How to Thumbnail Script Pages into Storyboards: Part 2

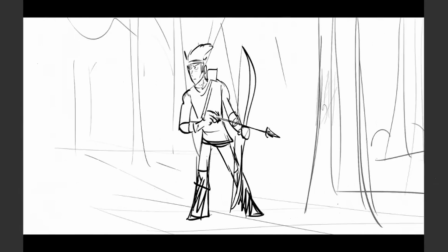28:59 Empty forest, satisfied. And then he can take his aim.
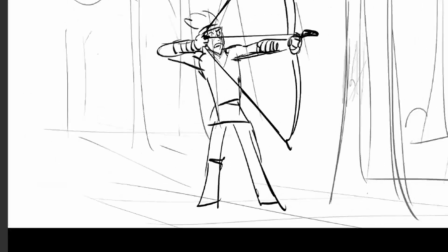29:04 So now we've done all those story points.
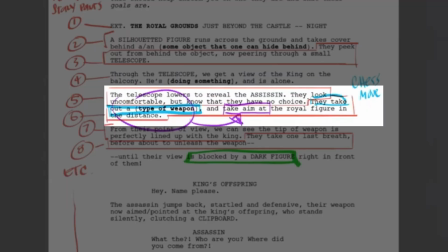29:07 We've got the guy looking uncomfortable, but he knows he has no choice. He takes out his weapon, and before taking out aim, we've added a new idea in the script, everybody. The new idea is right in here, looking around.
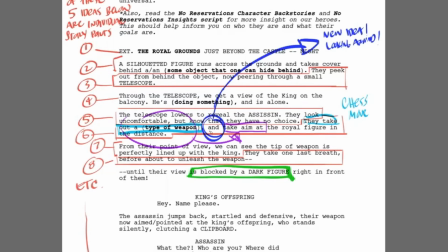29:23 So we've added a new idea in here, and we have to fulfill that idea all the way to its entirety.
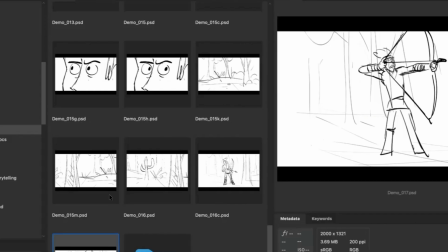29:29 So how many different shots did it take me to do that new idea?
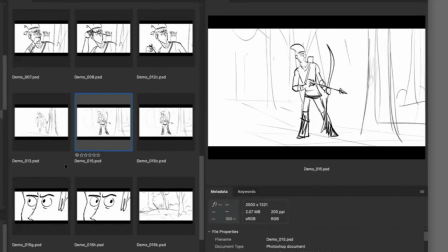29:33 Well, here's the first, again, even when you're adding new content, you have to first ask yourself, what is the new idea? What's the story point? Well, the new story point we're adding is he's going to look around the forest to make sure the forest is empty and he's alone.
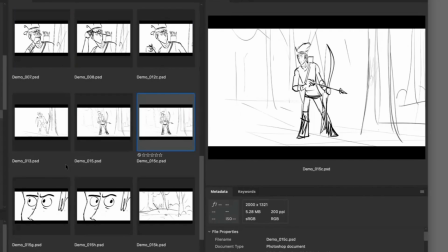29:47 So then now that I know my story point, I have to begin the idea of him looking off, which is the first part. But I want to really make sure that I'm letting the audience know that he's looking around the forest. So I feel like I need to go to a clearer shot to sell that story point.
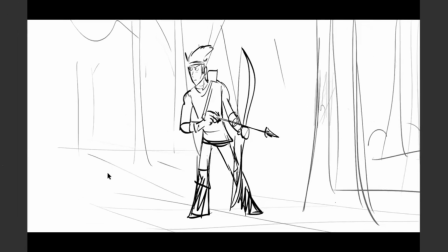30:04 So I can't tell that story point all in one shot. So I need to go to an extreme close-up to see his eyes looking around the forest.
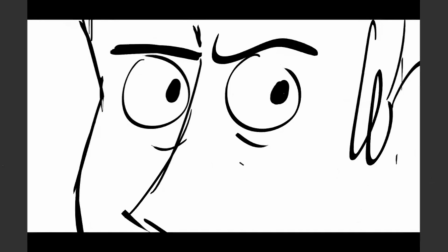30:10 That fulfills that next story point. So then, now that I fulfilled the point of him looking around, I need to show what he's looking at.
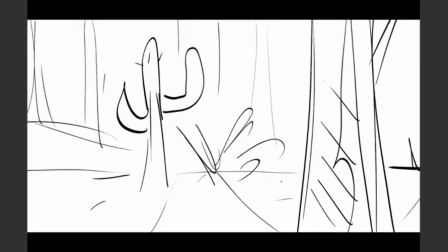30:18 Empty forest, empty forest. And now I can go back to him aiming the arrow.
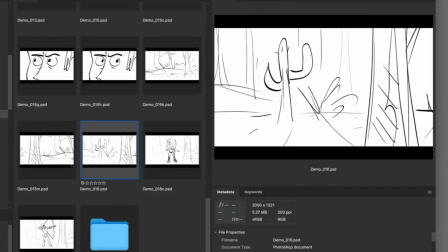30:24 So now that I fulfilled that story point, we can see I've told the story idea. This one idea I've told in how many shots, everybody?
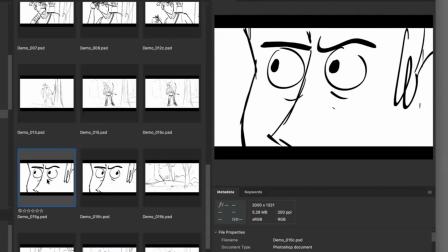30:31 I started it in one. I went to this one as the next shot. And then I went to this shot here.
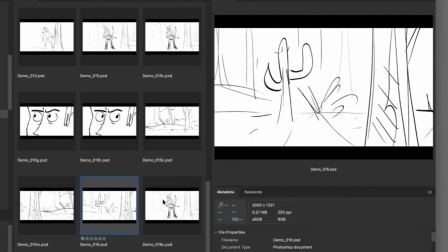30:37 I've gone 3 different shots to tell one idea. Then I conclude it by coming back here and then having him begin to aim. That concludes that new idea. So we'll go to the next story point.
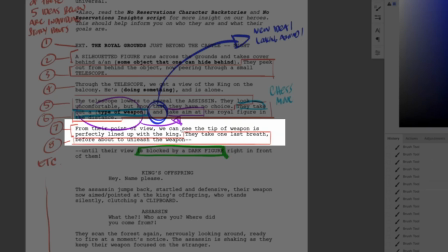30:50 Next story point is, from their point of view, we can see the tip of the weapon is perfectly lined up with the king. They take one last breath before they're about to unleash the weapon. So I have to figure out how to draw that. So I'm looking down the barrel of his arrow, basically.
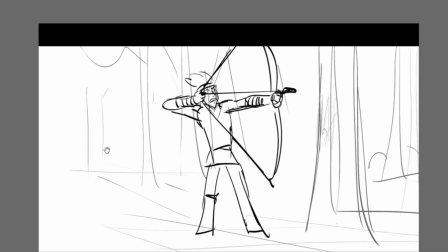31:05 And so if I'm trying to figure out what it looks like to be looking down the barrel of his own arrow, basically what I want to do is I want to put the camera
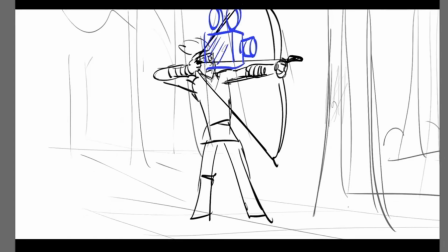31:14 right here, everybody. That's where I want to put the camera. I want it to be in front of him as if it's his eyes, okay? So if I want that to be working, then I know that I have to be looking straight down. It's a push perspective shot, but I know that it could take a couple of tries.
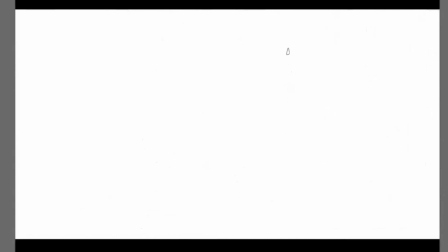31:32 But the first thing is I want to put that castle back here. So I'm going to just do the generic castle. Here's my balcony. Here's my king. I think we did the whole thing on a hill. So maybe there's a little bit of forest around here, and then we did this hill idea, right? It's almost like on a weird volcano. That's where the thing is.
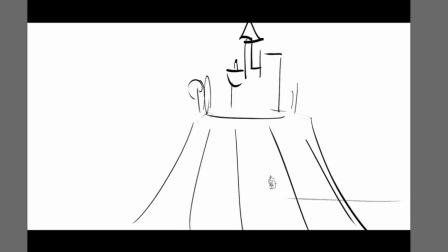31:50 Then maybe in the foreground, I'll put ground plane for where the cliff begins for my dude.
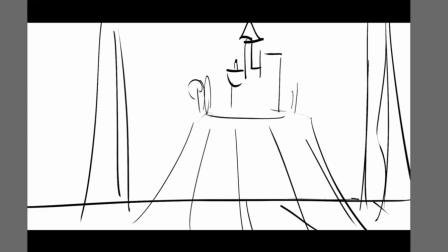31:59 In the foreground, I'll put some trees here, like that. I do know that I want to have a person pop up. I know that in this shot, it says someone blocks his view, which means eventually I'm going to have a giant head right here, blocking my view.
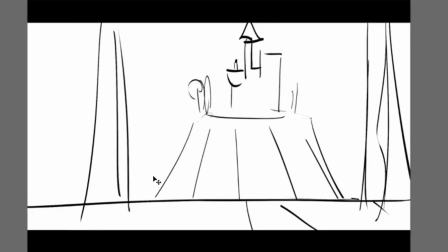32:14 So I need to make sure that A, I'm not drawing on the background layers as I tend to do in these demos, but B,
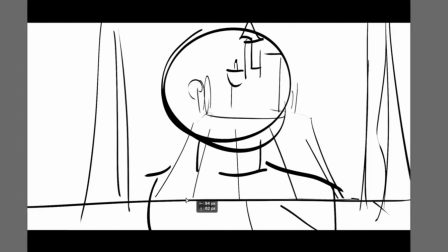32:21 that I have enough room in my shot so this person can go boop and block my shot.
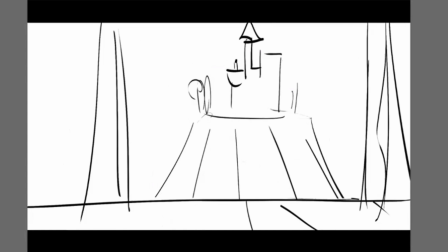32:26 So I feel like this can work fine. So now that I have this information done, I've got to be able to imagine what it looks like with my hand out in front of me. So I don't know if you guys can see me, but I'm putting my hand out in front of me. I'm looking at what my hand looks like extended, and it looks something like this.
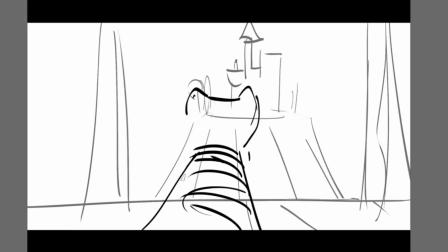32:42 And this is his kind of wrist guard he's got on, and this is the bow part.
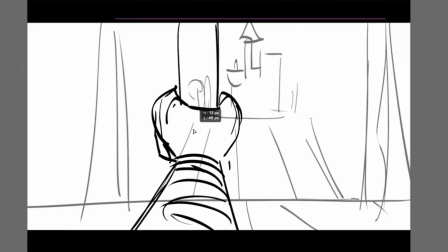32:49 And I want to put it over here a little bit more so I can see my subject matter. I also want my arrow tip to be lined up.